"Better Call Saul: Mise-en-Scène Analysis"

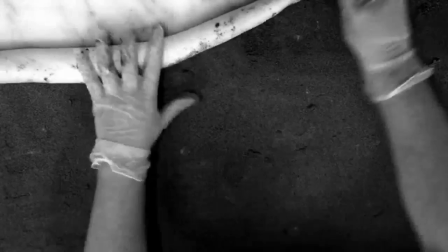(0:09)
In this video I'll be talking about different elements of mise-en-scene in regard to a sequence from the series Better Call Saul.
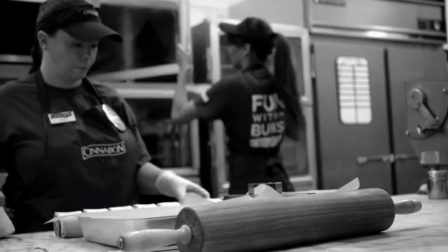(0:15)
Mise-en-scene is a French term meaning what is put into a scene.
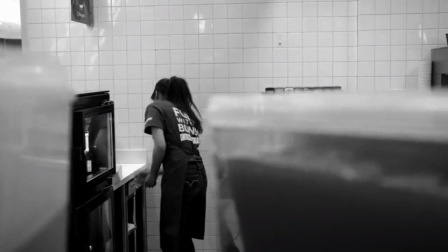(0:19)
It can refer to a number of different visual elements but ultimately functions to communicate important information or emotions to the audience.
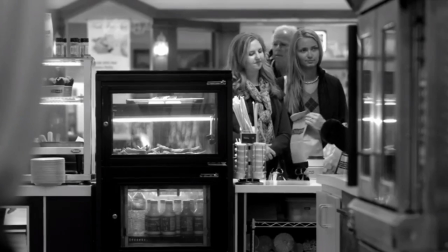(0:27)
However I'll mostly be talking about the setting, framing, props and the use of lighting and colour in Better Call Saul and what effect this has on the audience.
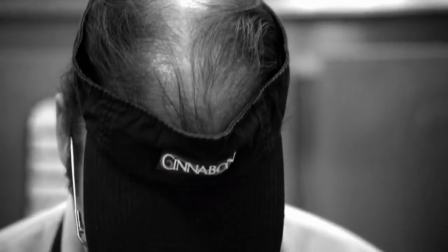(0:37)
The sequence begins by showing the main character, Saul Goodman, working at a cinnamon cafe, having assumed a new identity and leaving his life as a corrupt lawyer behind him.
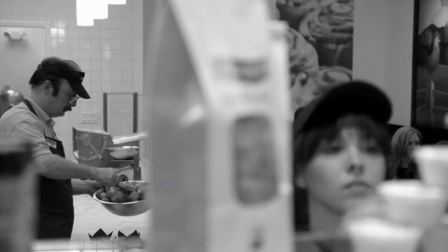(0:46)
He's living under the radar, which is initially highlighted by his lack of presence in the scene.
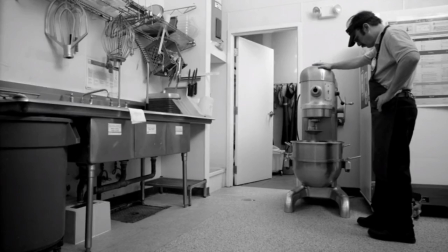(0:50)
The focus seems to be more on the production of the cinnamon rolls and how procedural, mundane and dull the whole thing seems, which is further conveyed by the black and white.
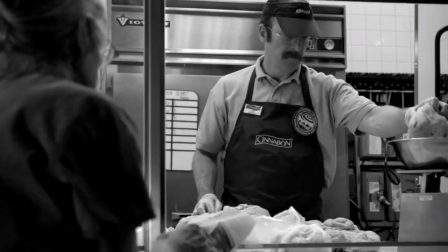(0:59)
The scene is completely devoid of colour but for shades of grey, which also has a fairly depressing effect.
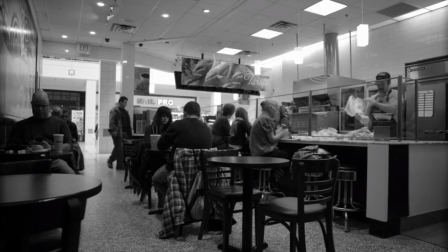(1:04)
Saul is rarely central in the shot, except in this scene where he feels threatened.
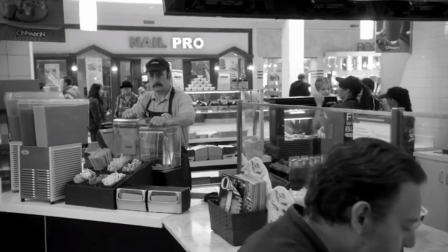(1:09)
He fears that somebody has learnt his true identity, and as the man approaches Saul becomes central in the shot showing he is focal,
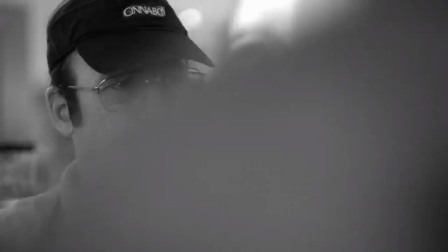(1:15)
but he has made a mistake in assuming the man was looking at him,
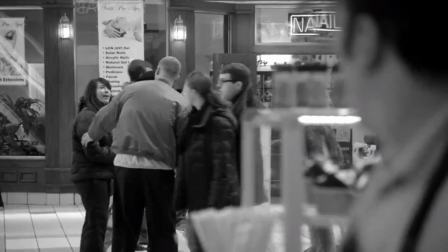(1:21)
and as the man passes Saul, Saul moves from the center of a frame again, assuming his usual unimportant role.
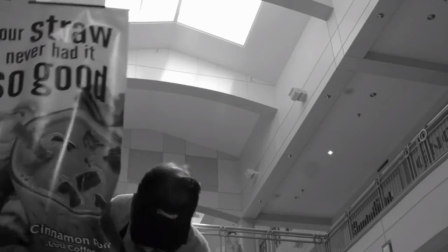(1:29)
This represents Saul's anxious state of mind is paranoia and conveys that he's clearly unhappy.
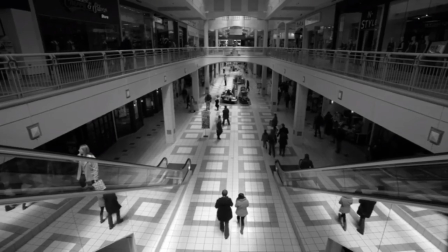(1:34)
There is a sense of depression in the scene as other camera techniques, such as wide-angle shots, make him appear small and highlight his feelings of insignificance and the lack of self-worth.
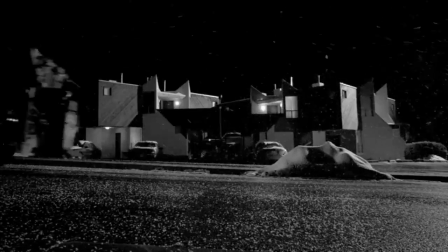(1:43)
The formal and procedural elements of his workplace seem to extend to his personal life, as Saul's home looks devoid of character.
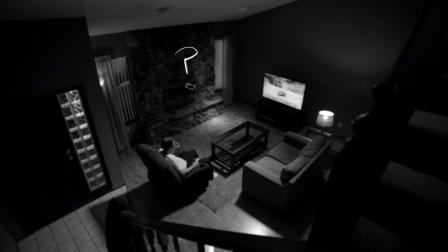(1:49)
There are no pictures or personal possessions or knick-knacks lying around his house and it comes across as unusually tidy and doesn't seem permanent. It doesn't look like it's been lived in. The furniture is arranged in an oddly formal and impersonal way, and the deco appears in-fitting with styles of the 1970s or 80s.
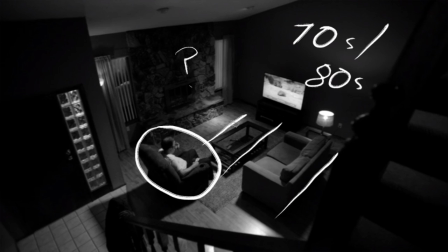(2:06)
Similarly, in this shot, Saul looks very small and insignificant once again, just like he did in the previous scene at work. All these factors contribute to convey Saul's emotional state of despair, depression, and lack of identity.
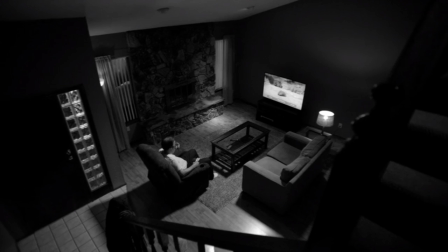(2:18)
The 70s deco shows he's living in the past. He hasn't adjusted to a new identity, and as a result, he has no identity, which is reflected by his cold looking house.
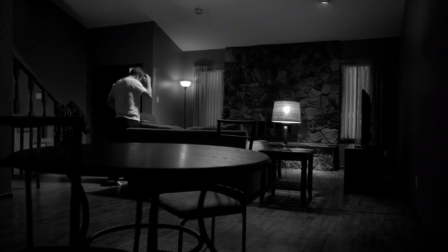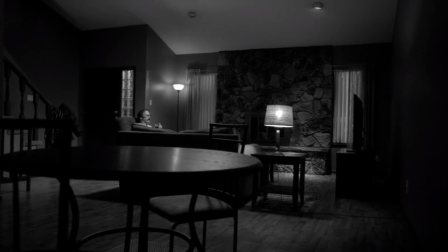Only his head is visible in this unusually wide shot, which gives the impression that he's hiding.
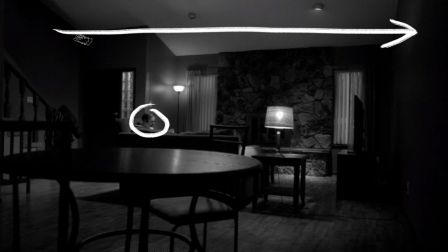(2:43)
There is also a strange amount of emphasis on the furniture in the foreground, which seems to dominate the shot. This makes him look unimportant and tiny, but also have the effects of making the surroundings look huge, empty and fairly lonely.
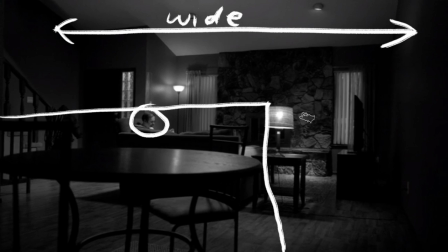(2:55)
This is emphasized by the table and the chairs in the foreground. There are two chairs and an empty, derelict table. Why would he need two chairs for one person? Why does he have a sofa when he clearly only uses one chair? This represents his loneliness, and shows that he has lost somebody. He wasn't always alone, and the chairs in the foreground represent abandoned hope.
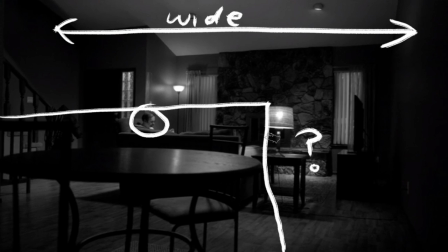(3:15)
The lack of homeliness of the room makes him look out of place, and somehow quite awkward and uncomfortable. Once again, Saul, in addition to appearing tiny, is off-center, and what seems to be the focus of shot is one of the empty chairs, which represents emptiness, further emphasized by the overall setting,
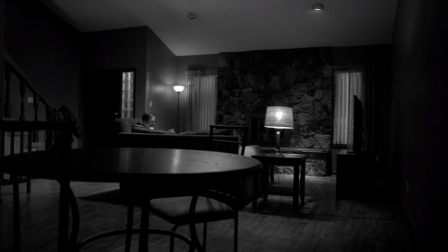(3:31)
and reflects Saul's emotional state of occupying an empty life, like an empty house, out of place, out of his death, and feeling unfulfilled.
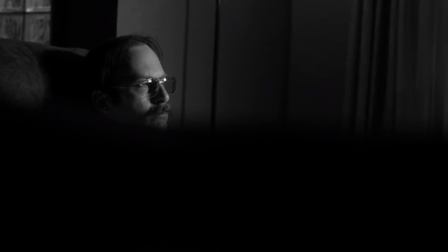(3:38)
In this next shot, Saul is partially obscured by something out of focus and in the foreground, continuing with the visual representation that he's hiding. The majority of the shot is dominated by just black, which shows that Saul's life is shrouded with darkness. Only his head remains on the surface, he's being consumed and must escape before he drowns in his sorrow.
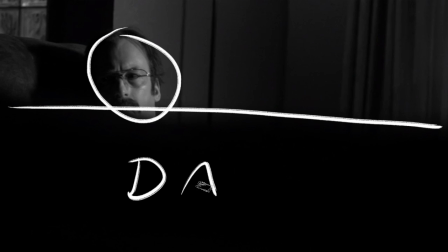(3:57)
This shows that his current life is unsustainable as he is trapped but needs a way out.
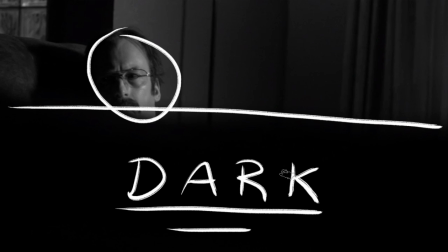(4:02)
The darkness that dominates the shot, consuming Saul might also suggest depth to his character as well as that he's hiding.